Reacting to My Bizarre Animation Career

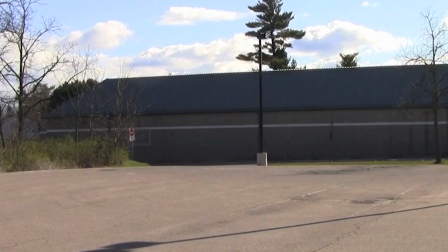479s
You can see in this shot where I landed,
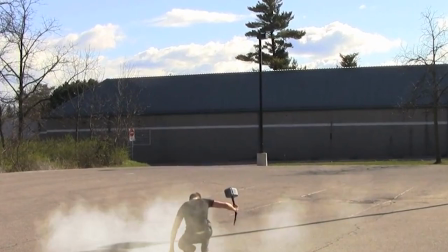481s
the clouds move in the sky between switching from the background plate to the part where I actually jumped and landed on the ground.
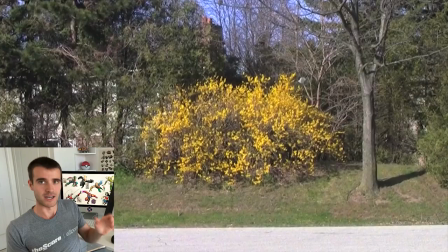489s
I hit it a little bit with the camera wiggle, so it wasn't too noticeable.
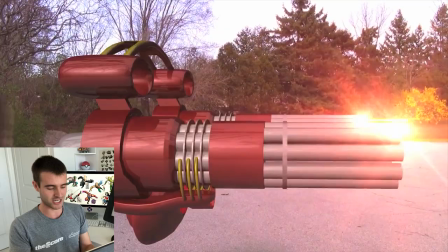493s
I think that's actually on this channel under my old Unlisted video, I have a whole bunch of my old special effects projects unlisted on the channel if you want to go back and check them out. My first actual job in animation was as an intern at a special effects company in 2012. But I didn't get to do that much visually interesting stuff because I was just a small piece and a big team. But anyway, the next one's actually not something I was paid for. It was a school project. But at the time, it was my favorite piece of art that I'd ever made. It was an animated short film called The Button and And I'm curious to look at it now and see if I still think it's as great as I thought it was back then.
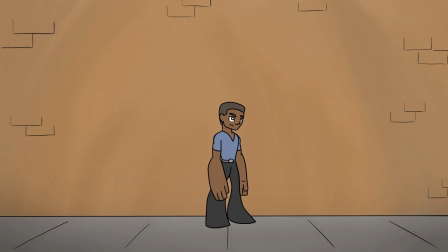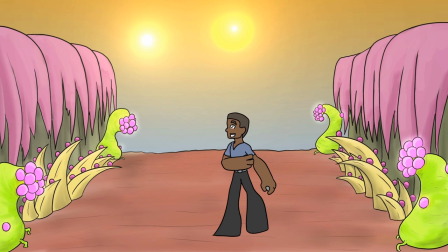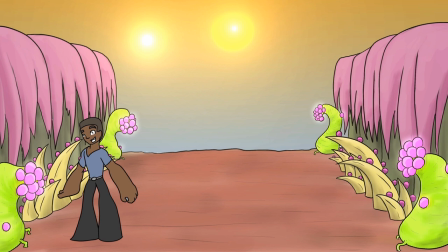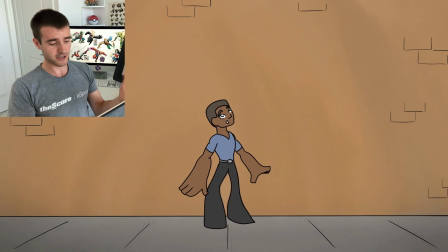558s
A big part of the problem with this movie, I think, thinking back about it now, is the background design is just very uninteresting.
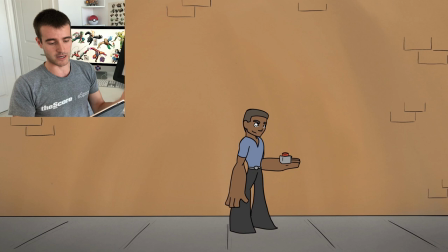565s
The character being very basic is fine because, you know, it's an animated short.
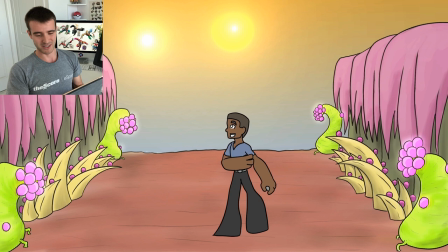571s
I wasn't that great at frame-by-frame animation yet, so I needed a very, very simple character.
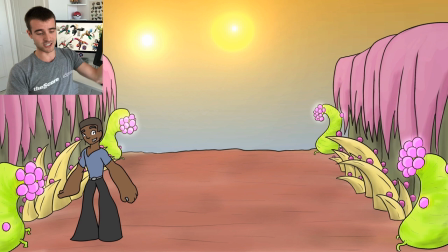576s
But just the backgrounds are really boring looking, especially because he was supposed be going through a whole bunch of really interesting alternate dimensions.
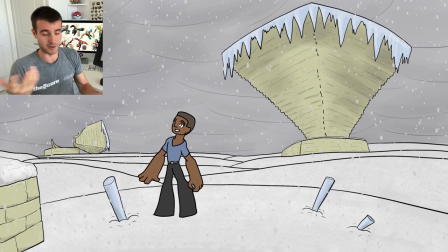584s
I mean, I was limited by what I could actually achieve at the time. I wasn't great at illustrating environments.
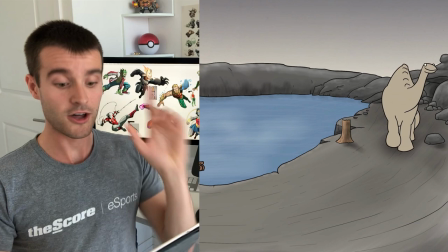590s
I'm still not amazing at it now, but I'm better at it now. And I kind of just had to work with what I was able to do at the time.
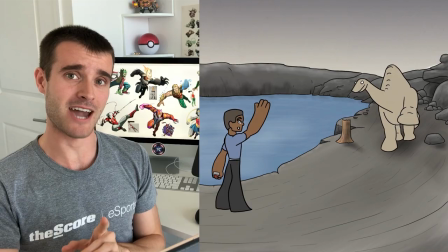597s
Oh, this part's kind of cool. We've got, as an animation reference, I put Gertie the Dinosaur in the background,
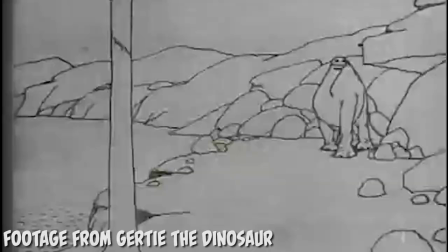603s
which is an animated film made by Winsor McKay, who is like the godfather of animation.
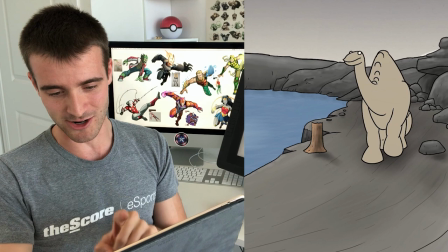609s
This was made back in 1914. And I think I actually traced Gertie for this part, but I kind of just put that in there.
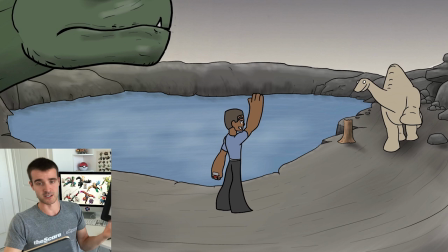616s
I knew I wanted to have something dinosaur related. So I was like, gotta throw Gertie in the background as an animation reference. Because early on in animation school, everybody learns about Winsor McCay and Gertie the dinosaur.
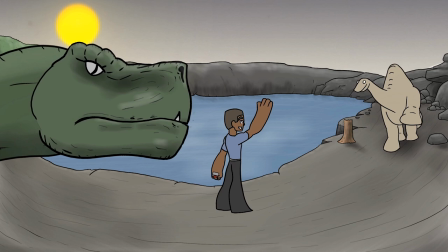626s
And then we've got a dinosaur in here that I think I was kind of limited on time.
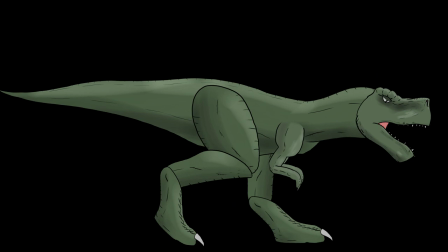631s
So I made the T-Rex not frame by frame hand-drawn animation.
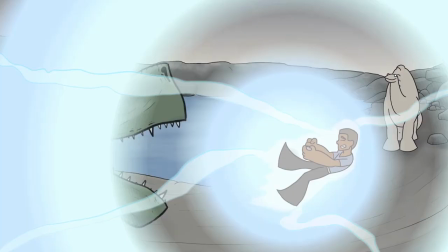635s
I built him in After Effects, rigged him up, and animated him like that, which is how I do most of my animation nowadays.
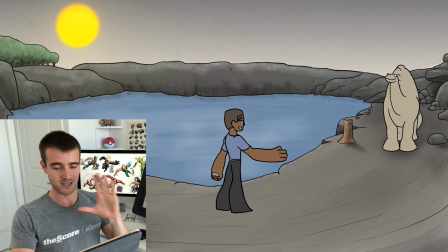641s
I don't really do frame by frame anymore. But this next sequence was the part that I was most proud of.
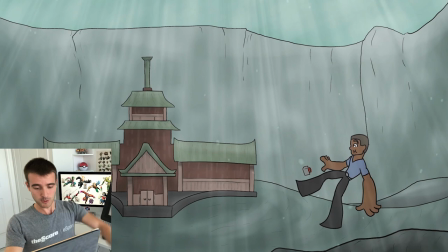647s
He gets roared at by the dinosaur, flies back, swoops around underwater,
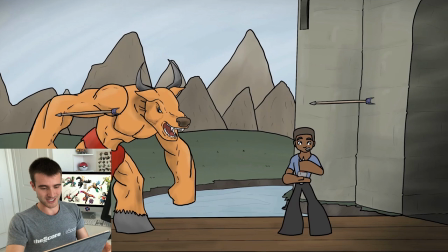652s
lands on the ground volcano, and then he just goes through a whole bunch of different dimensions that if you actually stop and look at them,
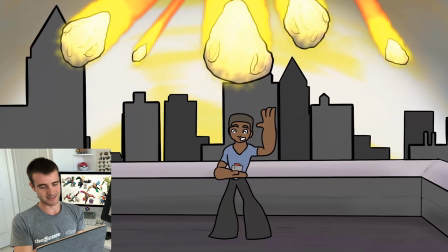660s
you can tell I spent less time on them. Like the buildings in the background for this meteor part are just basic silhouettes.
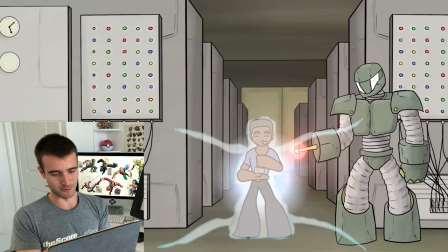667s
Actually, I guess that background might actually be one of the more detailed ones of the batch.
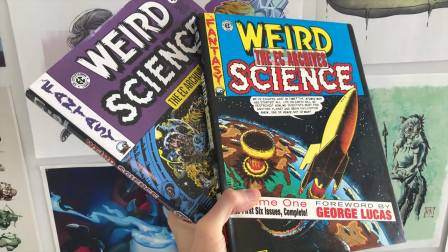673s
This alien here is very heavily inspired by weird science, which I was reading a whole bunch back in those days.
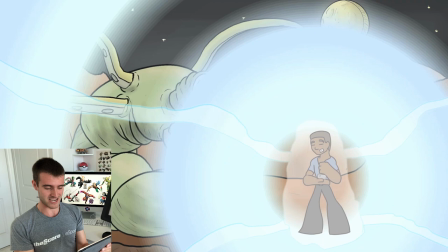680s
And I do kind of like the design. I don't love the animation on it, but I think it's kind of cool looking.
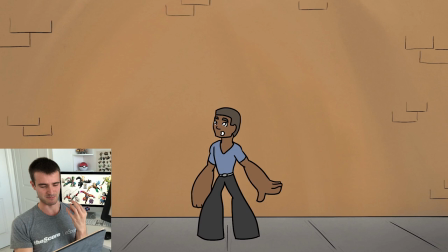686s
It bothers me now looking at this that the inside of his mouth is white. I don't know why I did that.
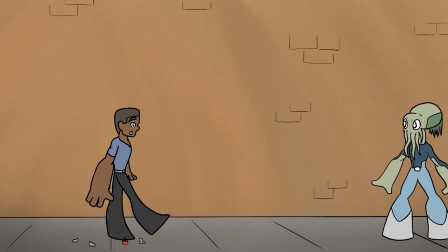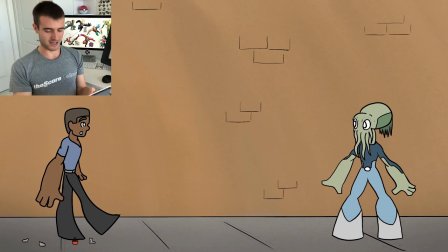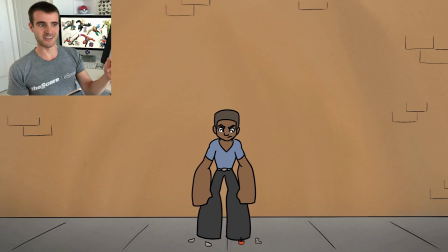702s
This joke, I remember lots of people having different reaction to it about if the character was in another dimension and then smashed the button,
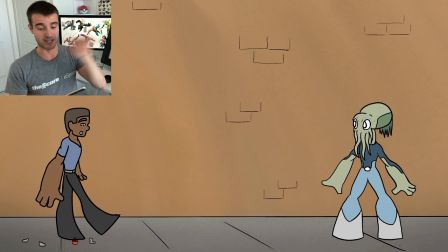711s
just one that looked like his, or if he'd accidentally teleported another creature into his dimension. I'd intended it to be.